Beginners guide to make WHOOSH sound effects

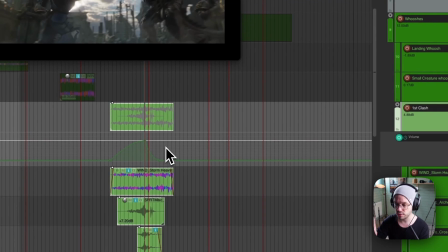[8:35]
But we have a little bit of like transport section here in between that the monster comes into the scene, and then when they collide here.
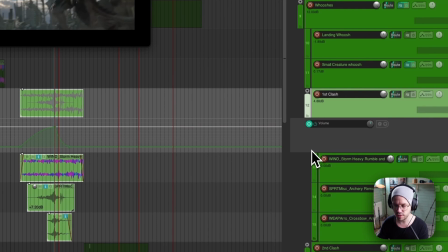[8:43]
So, and in this like transport scene here, we have this little guy attacking,
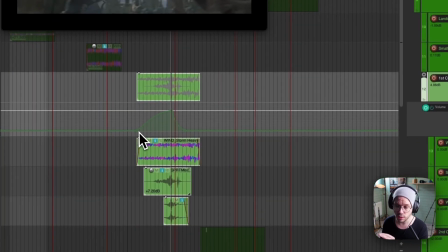[8:48]
so we can use that space to add in one more whoosh to just paint a picture of the movement of that creature.
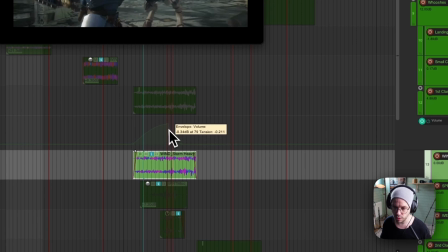[8:56]
But here I use just a simple EQ to filter out the low end. That just makes the sound feel like it fits a smaller creature. It doesn't have the big body, so it doesn't need the low end in it, basically.
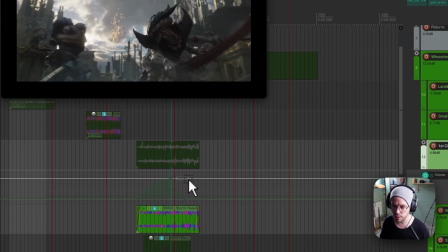[9:10]
Other than that, it's just a volume envelope here too, and it's just following the movement.
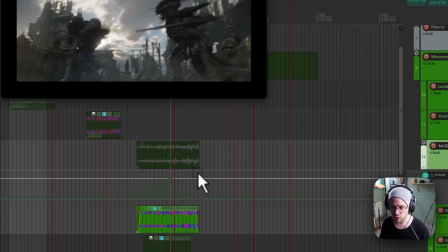[9:15]
Here is the pinnacle or the peak of the whoosh where we hit him,
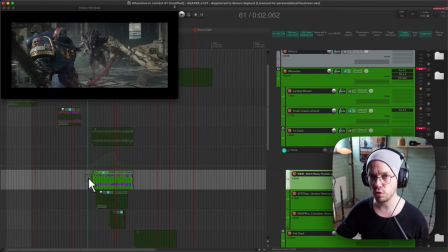[9:20]
and then he just falls off the side, and then we just fade out the whoosh, basically.
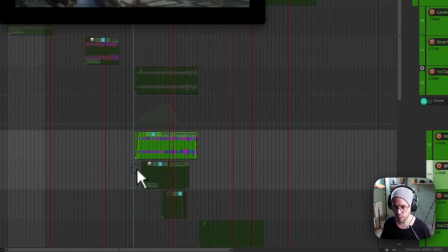[9:25]
And the next one here is this whoosh here where they collide the first time.
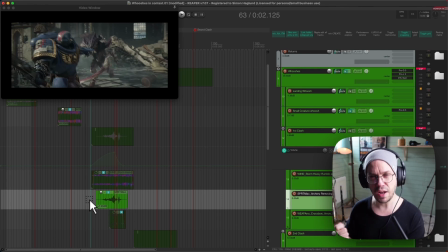[9:29]
So this is a big one, and for this I used 3 layers of sounds on top of each other, but they are all going through this group here. So I usually use this technique for using a group track and then put the different sounds in that, and then I can put the volume envelope on the group,
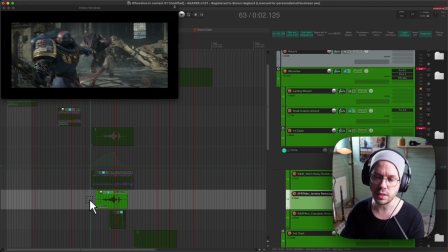[9:47]
and this enables me to add in tons of different sound and very fluidly try out different sounds in the group, because they are all sounds in this group are getting filtered by this volume envelope. So even though in this case I add just a continuous wind sound, that will be shaped by this volume envelope too.
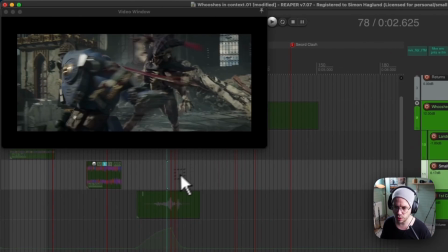[10:06]
So I can quickly add sounds and try out different sounds because I
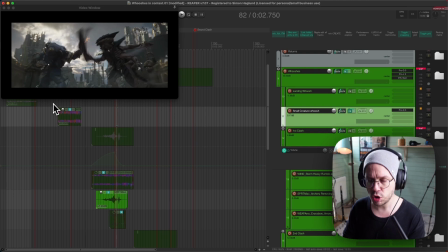[10:11]
know that all of them follow the right motion together with the visuals. We have the build up here and then the release here and the peak just when they collide. So it will all like fit the visuals no matter what kind of sound I throw in here, and that means that I can just focus on the right character of the sound. So here I use some wind,
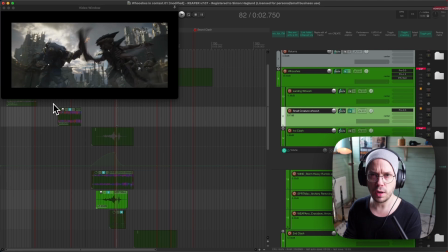[10:32]
and then I think it's like you have hit something with an arrow and you pull it out of it. I'm actually not sure, and that's not important for me either. The important part is if it serves the picture and the story that I'm trying to tell. So when I choose different sound for a scene like this,
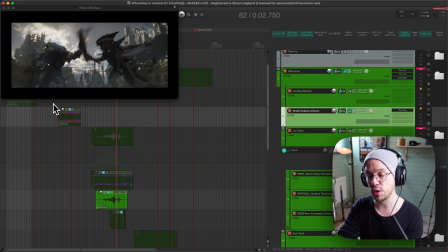[10:50]
I just scroll through my library and try to find stuff that feels natural to what I see. And as you see in this redesign, I mainly use like noise sounds basically and wind sounds, and that's because this is an open scene.
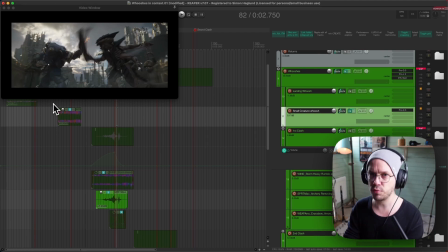[11:06]
The location here is like just city ruins basically. We have an open sky here through the window, and we can see here that we are like in a big open location basically. Since the point of my whooshes in this is to grab a little bit of the attention from the audience and point them to different
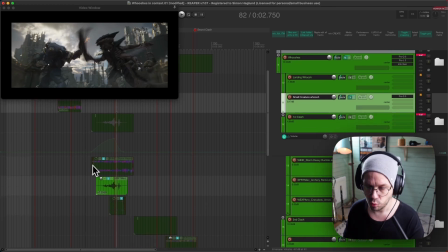[11:26]
stuff and enhance difference and empowering different edit points or points in the story that needs a little bit more power,
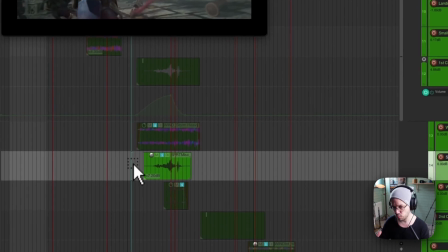[11:33]
I want the whooshes to just glue in and blend well with the scene that we're seeing.
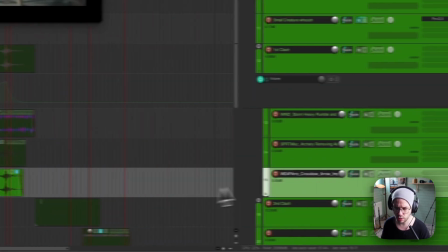[11:38]
Because if I would choose more tonal elements instead of like musical tones from instruments or synths or glitchy tones,
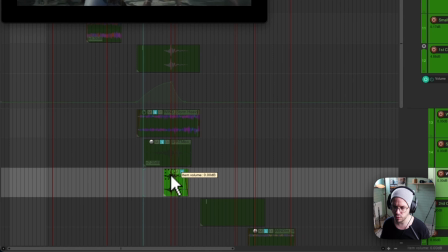[11:47]
they wouldn't really fit this location that we're in, and that would tell the audience that,
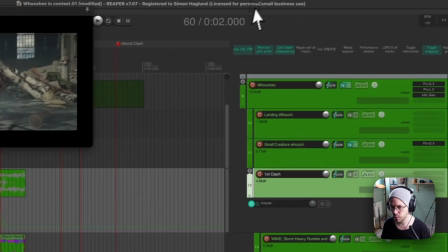[11:52]
well, something is really off here. I can't like connect the stuff that I hear together with the visuals.
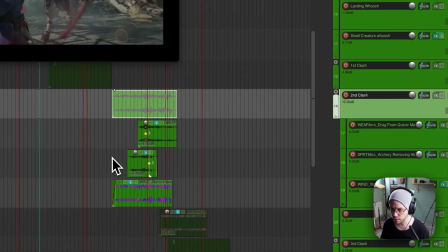[11:58]
So that's like the thing to keep in mind all the time, is to just serve the story the best way you can.
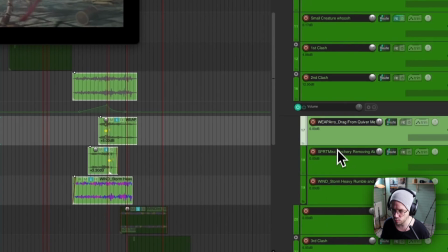[12:06]
What does it need?
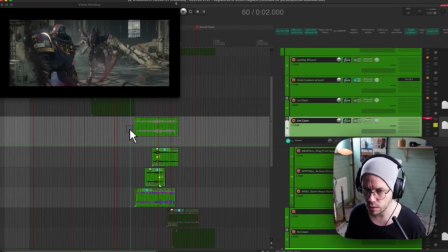[12:07]
Well, if it's need some kind of contrast to tell that something really odd is about to happen, then you might choose sound that doesn't really fit into the visuals at all.
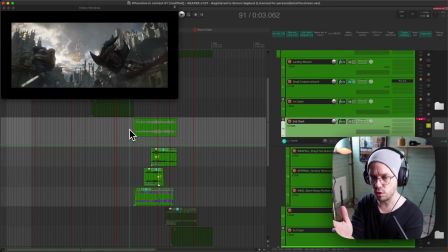[12:16]
But in this case, where we just want to emphasize different stuff, it's better to use stuff that kind of fits into and blend well with the visuals and all the other sounds.
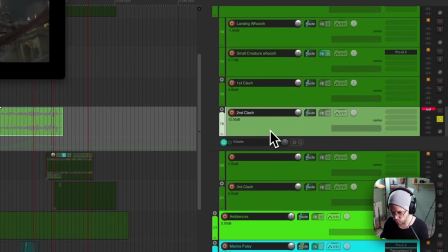[12:25]
So in an open location like this, it's mainly like noise sounds and wind sounds that I choose to work with.
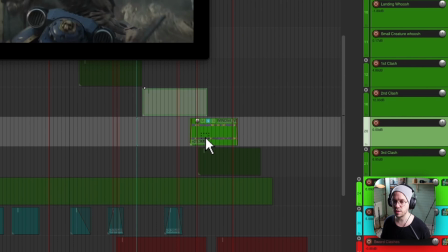[12:31]
And then I just try to find stuff that works for that. So this archery sound here sounds like this.
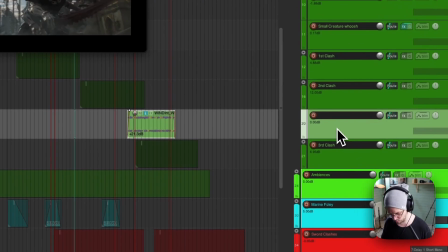[12:39]
It has a little bit more movement compared to the wind sound.